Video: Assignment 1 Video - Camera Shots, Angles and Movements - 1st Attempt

This is a establishing shot, this is mainly used to show the location of the video.
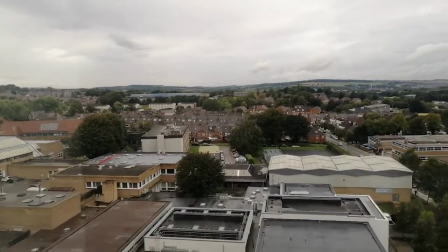13s
This is a panning shot, this is mainly used to show the surroundings of the video.
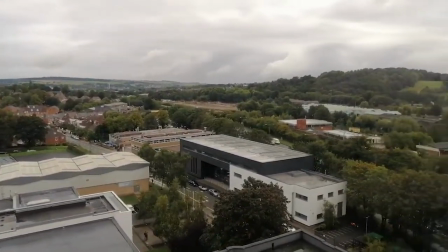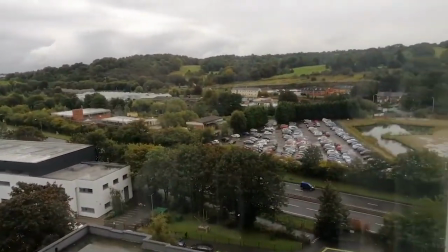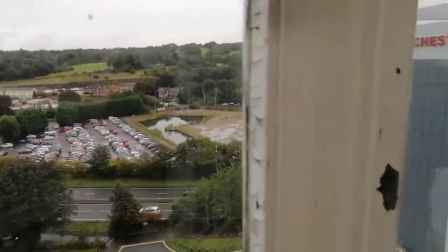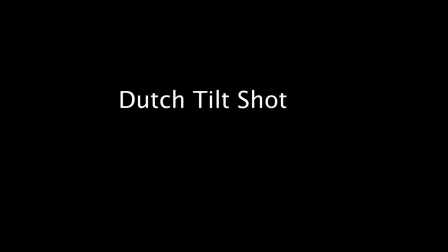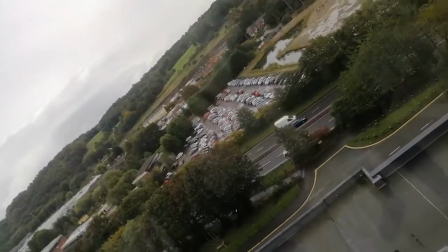39s
This is a dutch tilt shot, this is mainly used to show the view at different angles, to make the video more interesting.
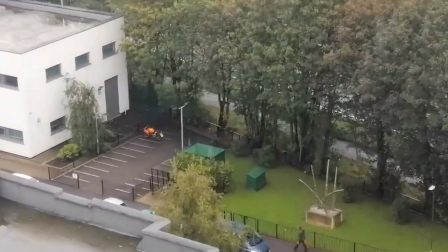50s
This is a zoom shot, this is mainly used to show the view of things that are far away.
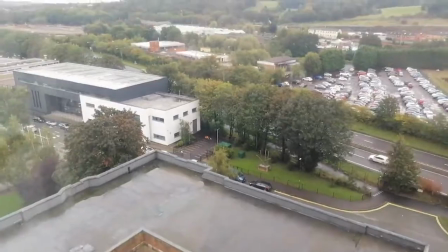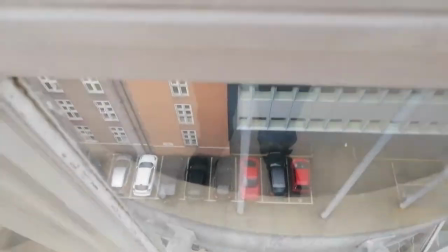62s
This is a tilt shot. This is mainly used to show the view of things that are above and below the video. This is a high angle shot. This is mainly used to show things from an angle that is higher above. This is a low angle shot. This is mainly used to show things from an angle that is lower down.
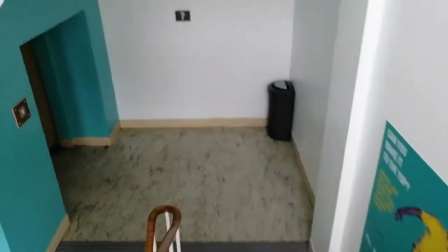88s
This is a point of view shot. This is mainly used to show things from the character's perspective.
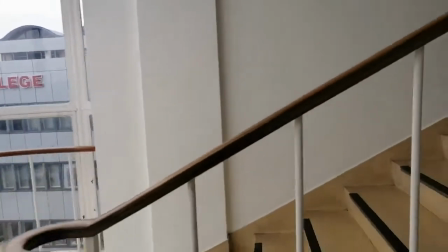98s
This is a crab shot, this is mainly used to follow moving characters
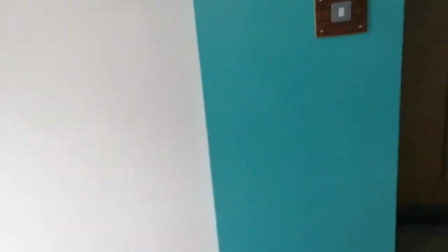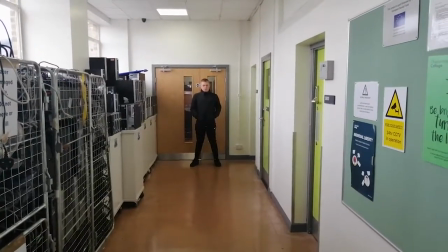111s
This is a full shot, this is mainly used to feature the full body of the character
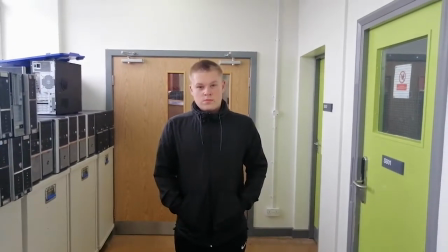118s
This is a mid shot, this is mainly used to feature the body of the character from the waist up
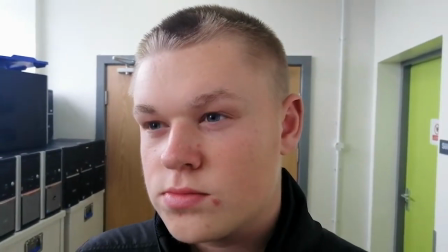127s
This is a close up, this is mainly used to feature the face of the character
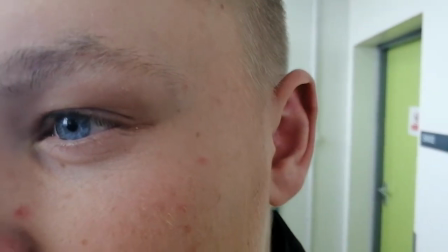134s
This is a extreme close-up, this is mainly used to show one feature of the character's face
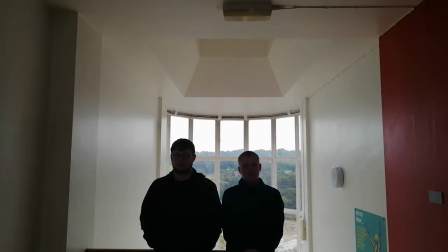143s
This is a two-shot, this is used to feature two different characters
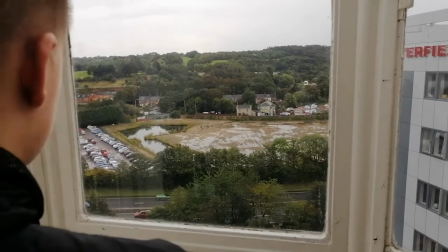150s
This is over-the-shoulder shot, this is used to show the character and also what they are looking at
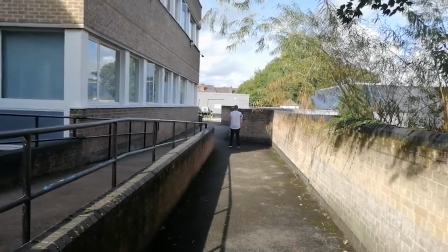159s
This is a wide shot, this is used to show the character and also their surroundings endings.